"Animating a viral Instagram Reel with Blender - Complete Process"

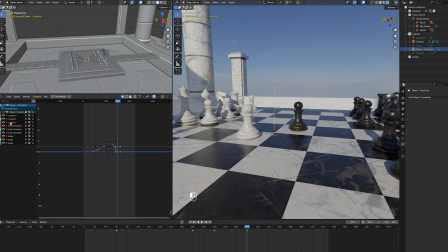8:04 I'll go to the Z location and maybe scale it 0.1 to see, like, to make the movement more aggressive, like. Okay, I don't know what I think about
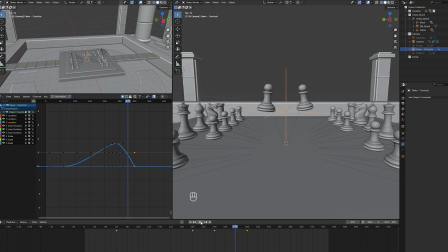8:22 it. No, it's not good. What if we do, like, scale it to 3 so it's really slow at the end?
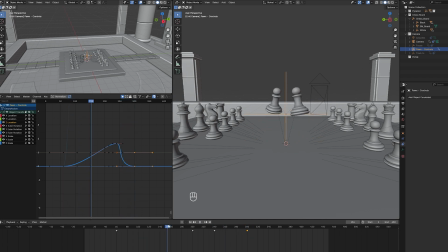8:36 Okay, it's better like this. You see, most of the time I will just test and see if something works.
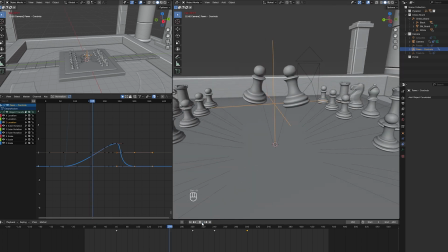8:43 If it works, then I'll keep it, and if it doesn't, then I will just try and do something else. Maybe it's a bit much. Like this. I scale it by half.
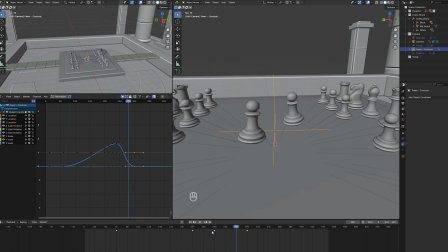9:03 Yeah, it's a bit. Wait, I'm going to erase everything. Go back to the main one, scale 2. Okay, also make sure to do this. You are set to, wait, where is it? Here, to individual centers.
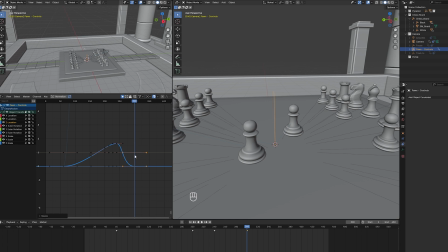9:21 Because if I had the bounding box center, sorry, it will do some crazy stuff like this, which I really don't want to see. So I just want individual centers to be activated, so I can just control, like, these curves.
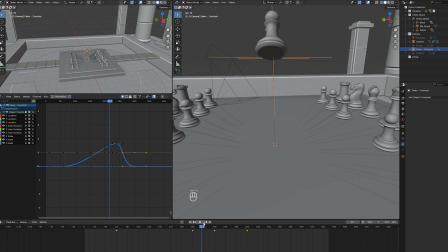9:36 Okay, this is something I didn't know at the beginning when I started using Blender, but it's very useful.
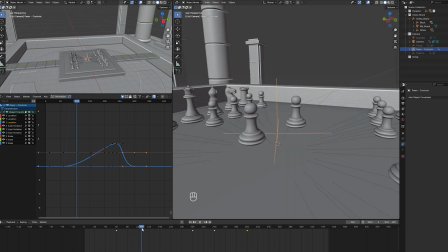9:45 Okay, I really like also like the slow rise. I think it's looking pretty good. It's really simple, but
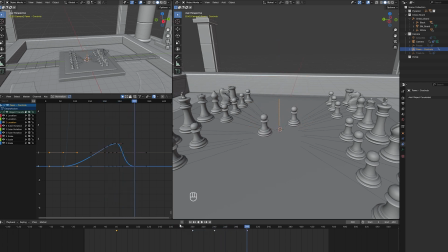10:07 maybe it's a bit slow, but I'll be able to speed it up when I'm doing the video editing.
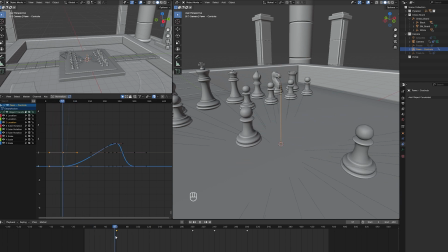10:16 Okay, what would be cool also, because here they are like going up at the exact same time. So maybe if this one
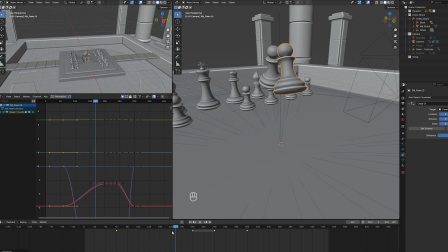10:28 was like this, then it will start going up a little before the other one, which would be better, I feel like. And I can also play on it like that.
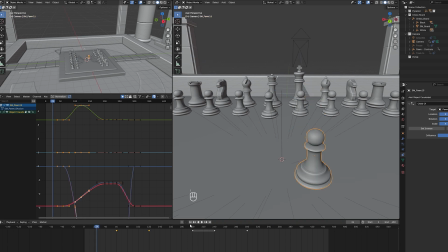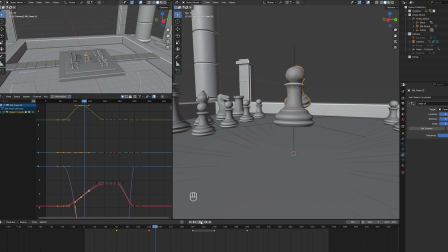10:45 Okay, so now it's a bit more natural. So maybe it will look better like this.
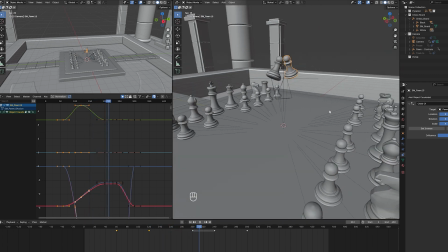10:50 See if...
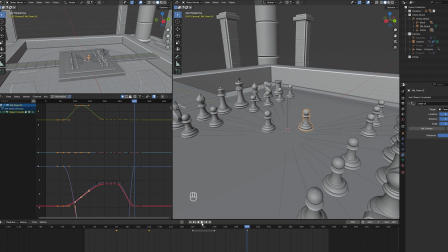Okay. I don't know how I feel about the end of it.
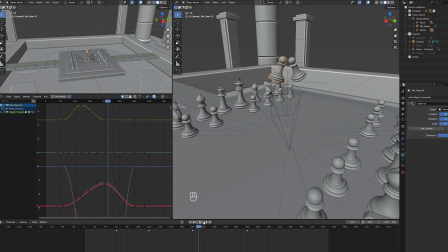Wait, no.
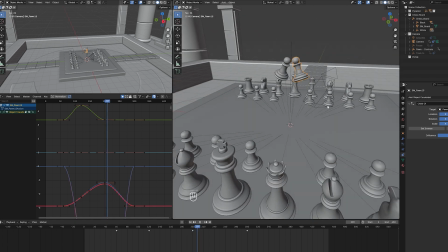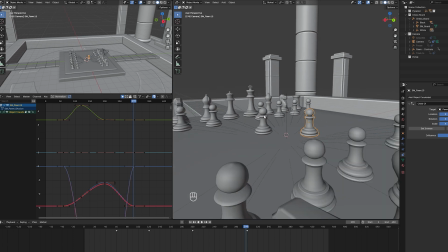11:22 Yeah, because they are going down also at the exact same time, so it's a bit weird. Maybe if I only put this one. No, because here he's up,
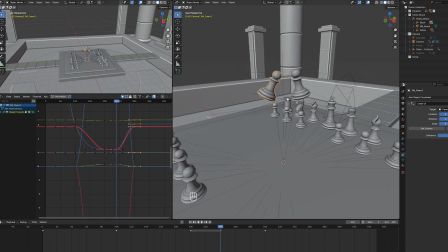11:41 so maybe here this guy, oh, maybe this one, because he's going like this,
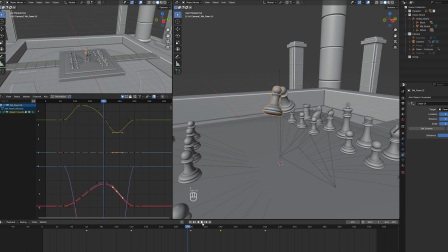11:50 he could be a little below the other one, and so now their movement should be a little,
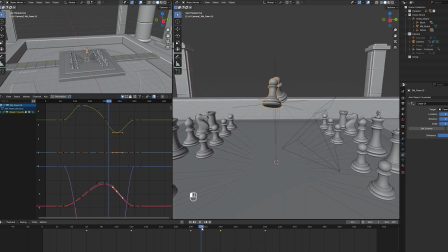11:56 yeah, there's a bit of delay, but it changes, it makes it more natural.
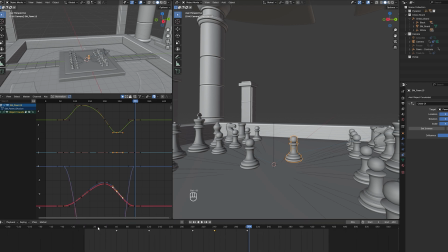12:04 Okay, let's see it with the shaders on.